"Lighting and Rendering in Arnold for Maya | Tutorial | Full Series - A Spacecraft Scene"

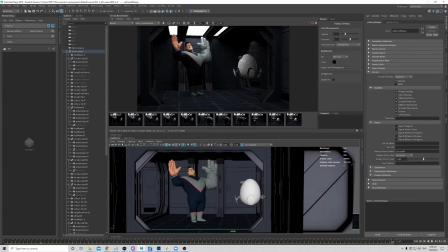And yeah, I think overall it's looking pretty cool. Of course we can, because now this is a light source itself, we can introduce volumetric atmosphere into your scene.
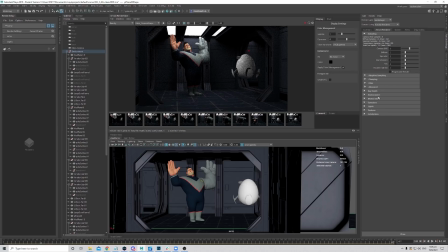So we can go to renderer, environment, can go to atmosphere and add in AI atmosphere. Okay, let's just put a very minimal amount and see how it looks like.
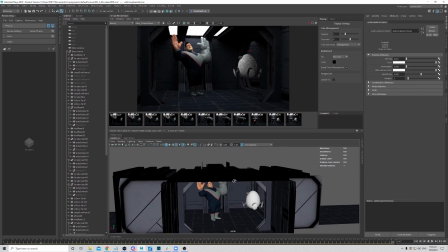Okay, so first I do not want all the light source
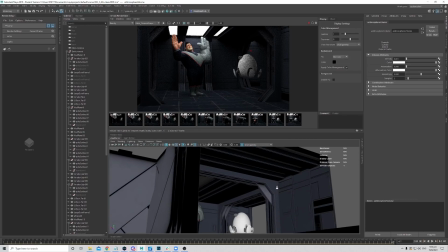to be reacting with the atmosphere, because it will just fog up the whole scene.
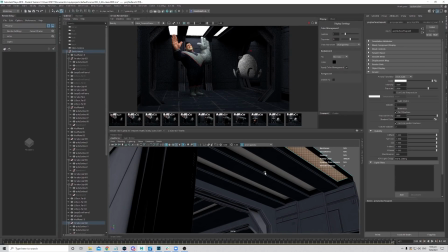So I will remove all this. I want my main light source, which is the top ones that is closer to the camera,
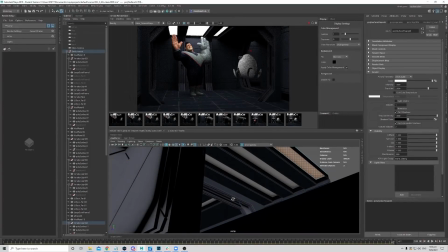to be reacting to the atmosphere, but not all this that are outside. So just turn off the volume.
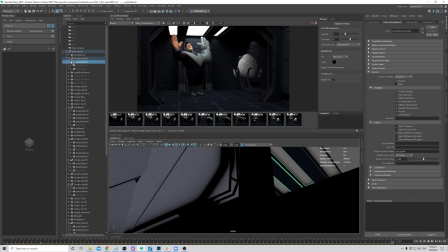Oh, this is already muted, so it's fine.
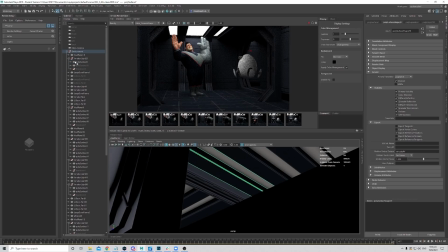Okay, remove the volume.
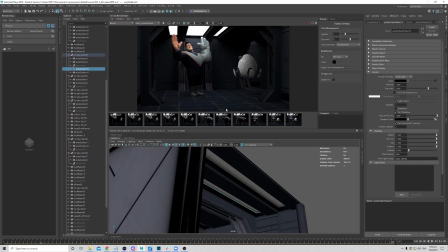Okay, move the volume, move the volume. Okay, then let's just give it a test and see how it looks like. Cool. I think it gives some atmosphere in the scene, which is nice.
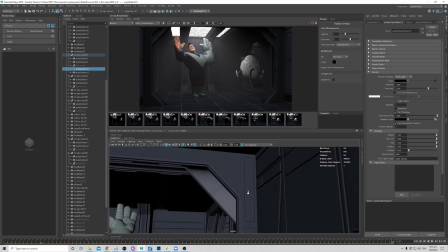But now it's probably too much. So what we can do is we want the main one to still come from this middle light.
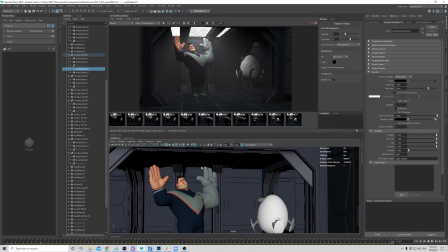So but now it's overall too much. So let's just select the middle one first.
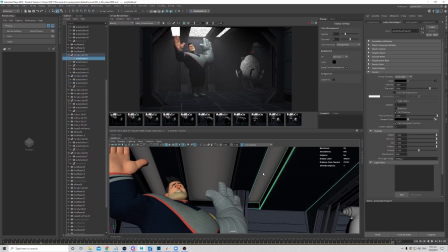Okay, probably we just use 50% of it, and we want the left and right to be even lesser. So maybe 20%. And then yeah, just use okay,
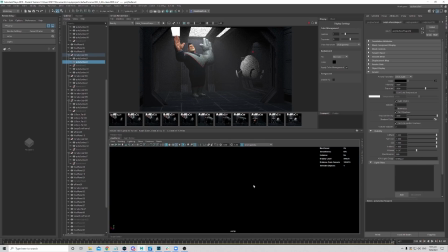I just slide the slider like that so that I do not have them in the same value,
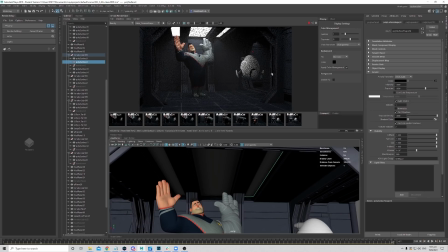so at least it breaks up a bit of that similar look. Yeah, cool. I think it's pretty okay, but I still feel probably the side one is a touch too much.
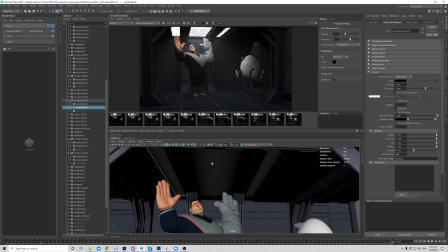Maybe I'll just reduce it slightly more. I really want the main one to be coming from this middle one. Cool. So let's just see.
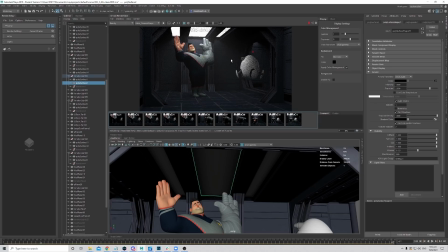Oh, I did not save one without atmosphere, but you guys can see clearly it adds a bit more detail into your scene. Now it looks like there is some elements or particles in the inside this corridor, and the light is creating this nice volume from it.
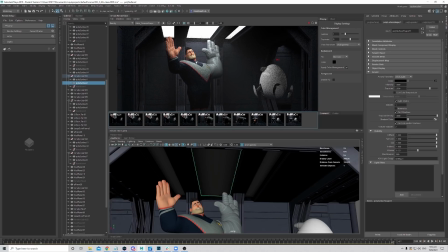Cool. I think yeah. I think I'll just stop here before I go further on to beautify the shot. But this overall demo is just to showcase how you can use the mesh light and how you should be using it, creating how you create all the AOVs for that.
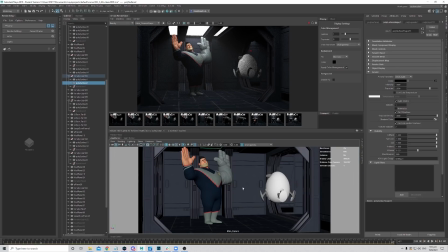And yeah, a simple one. So by keeping everything physically correct at where the light source is, it seems like it's giving us a nice shaping. So I will not tweak much at this point. And let me just test one more frame.
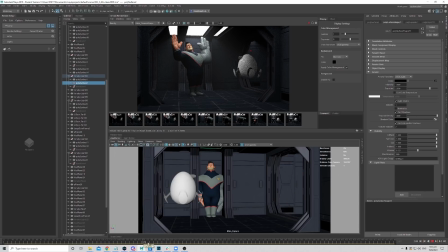Yeah, let's just test this frame as well.
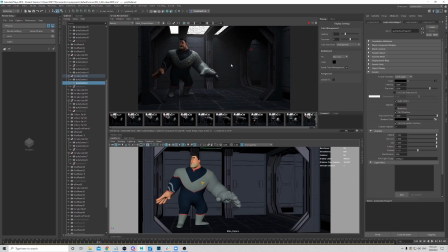Yeah. Okay. I think it's a bit dark on the screen left side. Probably because the corridor we did not put any of the light source there.
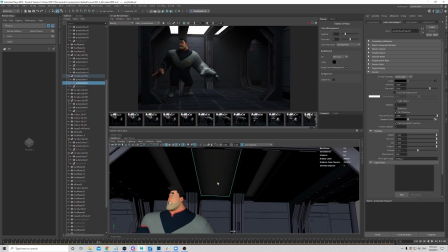So if we start adding the light that's supposed to be there, um, it will fill up.